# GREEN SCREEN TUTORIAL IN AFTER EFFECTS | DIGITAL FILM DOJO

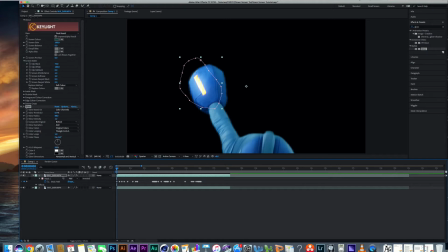(12:22)
Now another thing I can do for this glow here is I can go to this layer and I can change the blending mode to add. And doing that will just make it glow a little bit more intense here. And from there I can kind of change things a little bit more. And it's really, again, it comes down to how much glow you want to add and what quality you want it to be. And I think right here is looking pretty good.
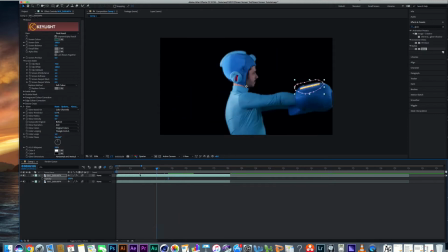(12:41)
Now with both of these keyframe layers complete, I'm going to go and combine them into a pre-comp by themselves.
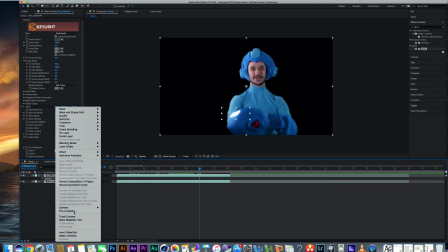(12:48)
So I'm going to select them both and right click and click pre-comp here and call that pre-comp Mega Man.
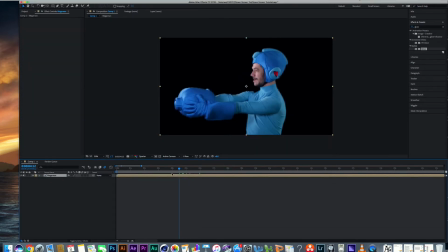(12:55)
So now we have both layers here in one alpha comp. And from here we can start adding in our background layers. So one more thing I'm going to add before I go into our background layers, I'm going to add a plugin that I have installed called Real Smart Motion Blur.
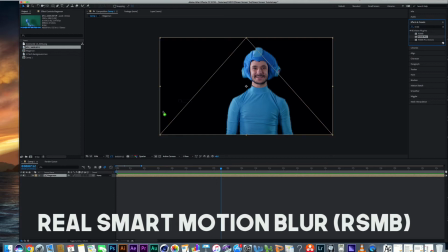(13:08)
It doesn't come with After Effects, but it's pretty easy to get your hands on. It's nothing, and it's not something that you need, but it's something I like to add that adds a bit of a subtle blur effect to your video.
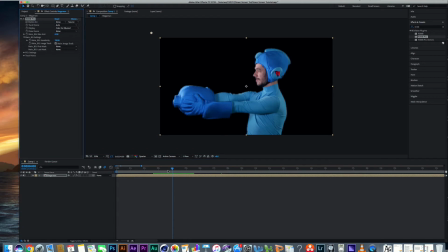(13:18)
And I think this helps a lot when I'm working with green screen footage, because I notice a lot, especially when there's a lot of motion in a shot, you often can see some imperfections on the edges and in the motion of a green screen shot. And what this kind of does is it kind of helps hide those effects by kind of blurring them a bit.
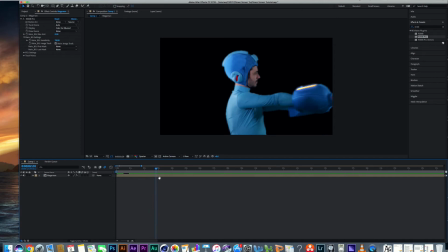(13:35)
And like I said in the previous video, if you shot your video at a higher shutter speed to kind of avoid raw motion blur, this kind of is able to add a little bit of it back so it looks a little bit more natural. Alright, so with that done, I'm going to add in my two background layers.
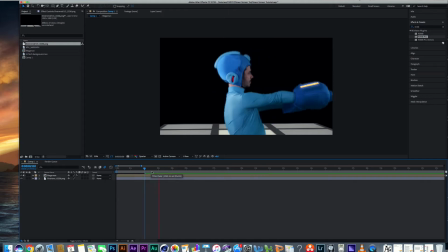(13:50)
One is the floor here, which is the overworld, and the other is the high-tech background, which is going to add to be kind of our background environment layer.
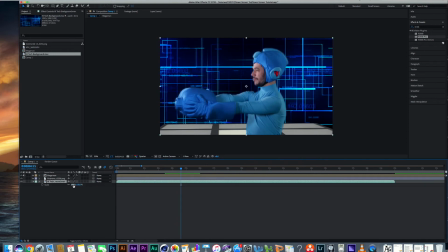(13:58)
And first off, I'm going to make this background just a little bit bigger because I want the lines going by to look a little bit bigger. And so with all of our elements placed here, we have a pretty good looking green screen comp,
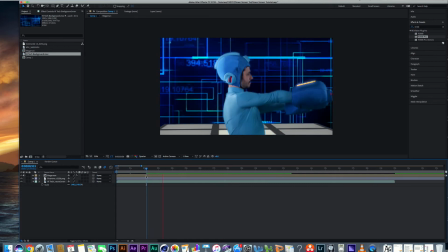(14:08)
but we want to do a couple other things with our background layers to make it blend together as a cohesive shot and kind of simulate how it would be shot in real life. And so one of the most important things to do when blending green screen footage with background layers is to simulate depth of field.
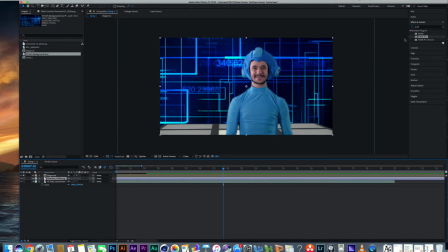(14:24)
And the way to do that is to add some blur onto your background objects. In these situations, I like to use the camera lens blur. So
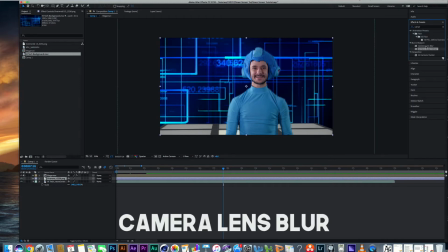(14:31)
Like the name of the effect says, I think it kind of simulates the blur you'll get from a natural video camera the best.
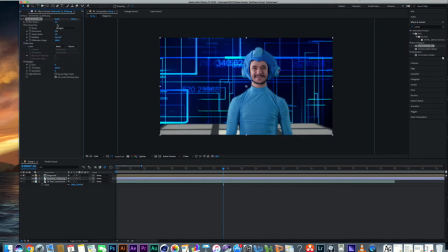(14:37)
I'm going to add it to my floor here. I'm not going to put it up too high because this is kind of a medium wide shot. In a medium wide shot, you wouldn't have too much out of focus in the background. I'm going to add some more blur to the backdrop than we do to the floor to simulate a bit more depth.
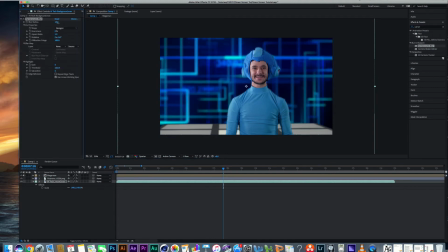(14:51)
We're going to add the camera lens blur to the backdrop. We're going to bring that higher than we did for the floor here. So yeah, so it's not too much because again, this is kind of a medium wide shot. If we were doing more of a close-up, we'd probably put a little bit more. We'd probably put a little bit more blur in the background, but I think this works pretty well for what we're doing.
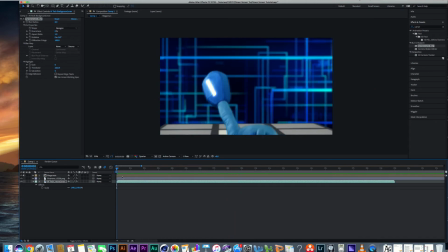(15:07)
And so the next step what we're going to do is to blend our actor more into the background. We want to adjust the colors a bit to our green screen comp to kind of fit more with the color scheme of the background. If we notice in the background, it's a bit more contrast, a bit more saturation. The blues punch a little bit more. We're going to kind of simulate those. We're going to simulate those kind of color effects onto our green screen layer.
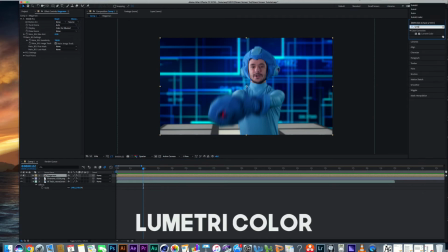(15:27)
So for color correction in After Effects, I like to use LUMETRI color because that has all the different types of tools that you'll need all in one. So I'm going to throw this on here. I'm going to go to the curves adjustments here.
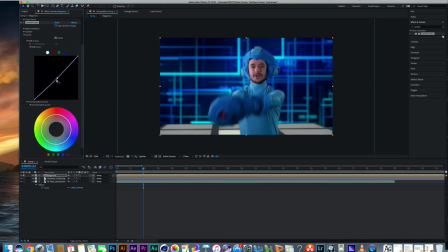(15:38)
I'm going to bring down the mid-tones just a bit, just to make the exposure just a little darker. Then go down to the blacks here, add a bit more, make the blacks punch a little bit more, and then I'm going to bring up the brights here to add a bit more contrast.
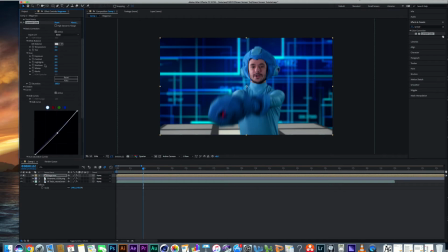(15:53)
Just really slightly here, nothing too overbearing, and then kind of push the saturation just a little bit more to make the colors pop a little bit. And we don't have to go too crazy with this because the way this was set up, it was set up with a kind of a neutral color temperature that wasn't leaning more toward a specific color.
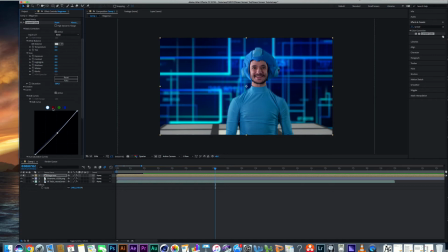(16:10)
It's all kind of shot naturally. And then one more thing we can do here, in the curves here, we can drop the reds down just a little bit to add a little bit more cyan, and go to the blues and just bump those up just a little bit. We don't want to do too much because we're going to add some master color correction on top of all of this. Yeah, so that's looking pretty good here.
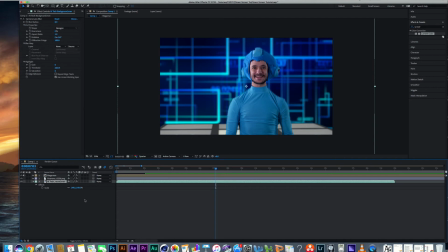(16:30)
Again, it's not too much that needs to be done, but it's just enough to make it blend just a little bit more. Now, just a quick side thing I want to throw on here is I liked adding a little bit of the mosaic effect on the background here. That makes it look a little bit more pixelated, a little more digital and kind of like gamey.
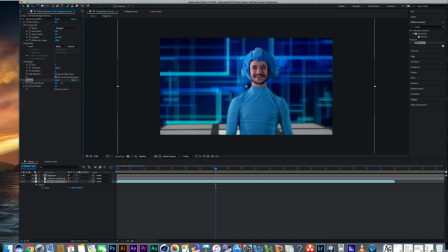(16:46)
And you kind of like pull these up a little lot so that there's more pixels and it's not too like blurry. And it's just a little touch that I added onto the background for these shots. But again, it's all, when it comes to this kind of stuff, it's all comes down to preference.
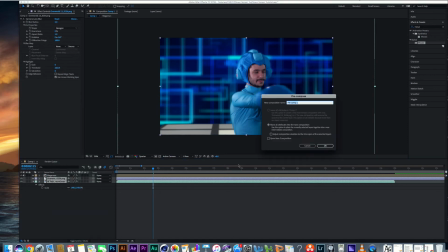(16:58)
So now with the background all set up, I'm going to put that into its own pre-comp as well.
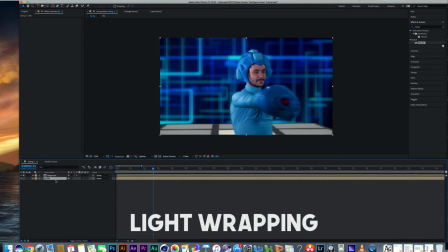(17:04)
And the next step what we're going to do is we're going to do something called light wrapping. And light wrapping, like before I mentioned in the last video, is an effect used on green screen where the background is blended into the edges of your green screen footage. And if we're going to do that, our background has to be in a pre-comp layer, and also our green screen footage has to be in a pre-comp layer.
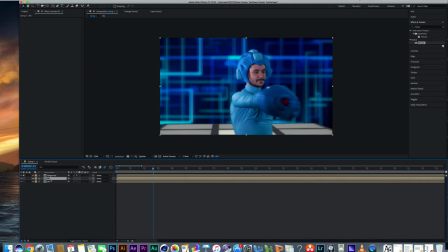(17:23)
So first we're going to duplicate our background here. We're going to put it on top for now. And we're going to add a series of 4 effects on here that are going to contribute to our overall light wrapping effect here. First, we're going to add a fast blur and bring that up just a little bit. Then we're going to add 2 set matte effects.
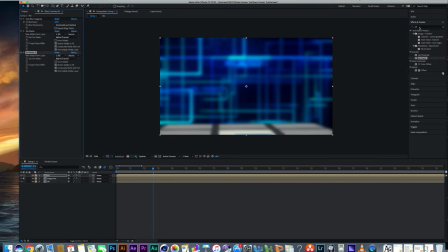(17:41)
So we can go ahead and just duplicate this here. And then in between those set matte effects, we're going to add a channel blur as well. And with these set mattes here, we're going to both set those to our Mega Man composition here. And what you're going to see now with the way it's set up right now,
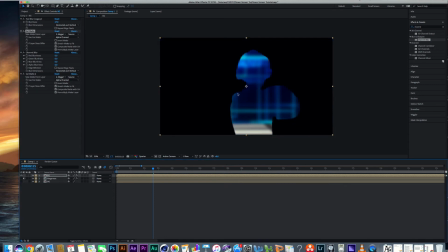(17:59)
if we go ahead and solo this layer here, we're actually going to see the edges that we're looking for, but we're also going to see that layer filled in with the background as well. And that's not exactly what we want. What we really want is just to have those edges by themselves.
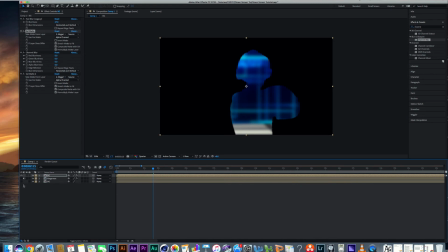(18:14)
So the way to make this happen is what we're going to do is we're going to go to that first set matte layer, and we're going to put that to invert, and that's going to do what we want it to do. That's going to make our light wrap here, our light wrap outline. And from here we can go ahead and work on these 2 blur layers to kind of get the look that we're looking for.
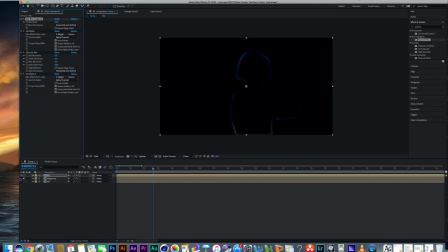(18:31)
We're not looking for something too sharp or something too blurry here. So something kind of in the middle.
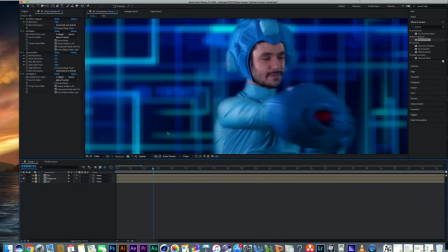(18:35)
So with all the layers on, we can see it here. It doesn't look quite right. It kind of just looks a little more like he has blurry edges.
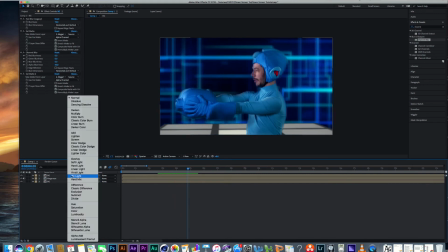(18:42)
And to fix that, all we have to do is turn this layer onto screen,
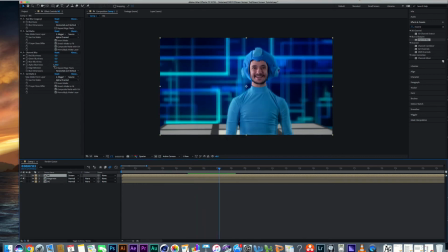(18:46)
and that's going to make everything in this layer brighter and kind of rest around his body just like light would. And from there, we can go mess with these blur effects just a little bit more just to get the look we're going for, but we're looking for something pretty subtle, nothing too crazy and nothing too much,
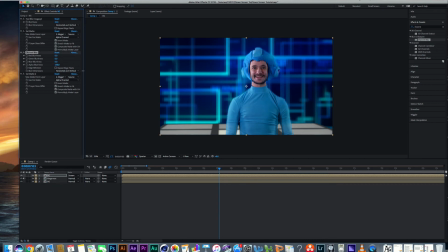(19:02)
because if we go too much, the background's going to blend into our green screen layer a bit too much. So if you look at the difference here, we can see just a slight difference. It helps separate our character a bit more from the background. It also helps it kind of blend in with the light that would be quote unquote being emitted from the background.
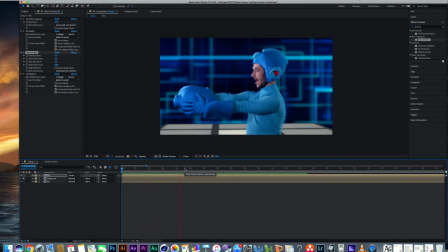(19:18)
When it comes to this kind of stuff, it's really all about the subtle things that you can do to make your shot just a little bit better. Now with all this put together, we're going to do a master kind of color grading layer on top of here.
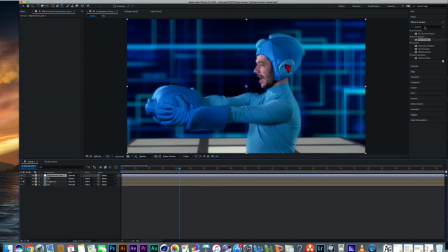(19:28)
So we're going to make an adjustment layer on top, and then we're going to put a master adjustment layer on top,
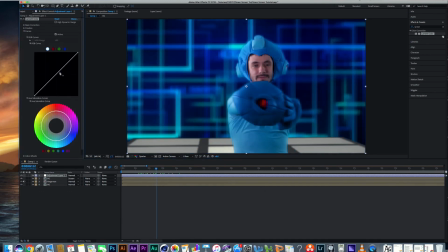(19:33)
and I'm just going to do a couple adjustments here to kind of adjustments to the contrast and the exposure. And it's good to put a master color correction layer on top of this, and again,
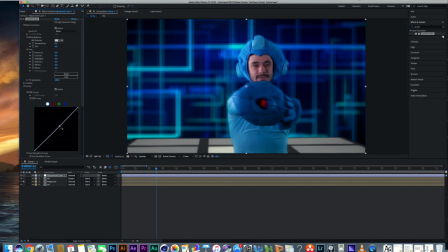(19:43)
it's really up to preference on how you want your shot to look, so I'm not going to go over really specifics here.
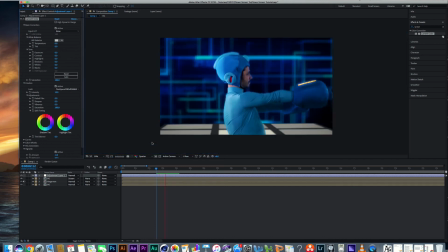(19:48)
It's always good to put a master color correction on top because it's going to be good to see that both the color in the foreground
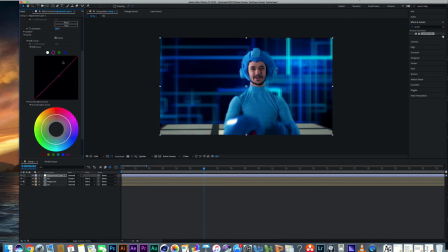(19:54)
and the background are equally affected and equally have the same type of tint or color or saturation as well, because that's how it would look like if it was shot practically. So we want to make it look as quote unquote realistic as possible, even if this is like a sci-fi kind of fantasy world.
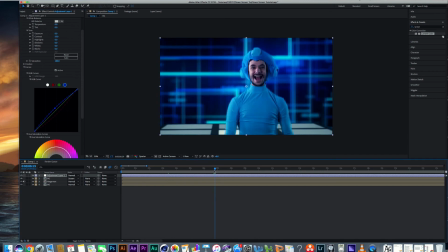(20:09)
We want to sell the idea that this is not a composed shot, that this is all one unifying shot together. The less it looks like it was green screen, the better. And in a later video, I'm going to speak a little bit more about the subject of color correcting and color grading, and when's the best time to use certain styles and such.
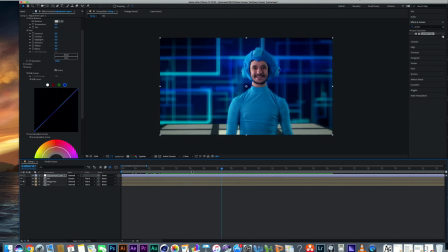(20:26)
But for right now, I'm going to go ahead and skip ahead to the next part. Now from here, the shot is pretty much all set up and done and can be exported, but there's a couple other things that can be done in certain situations. It kind of helps sell the effect a little bit more.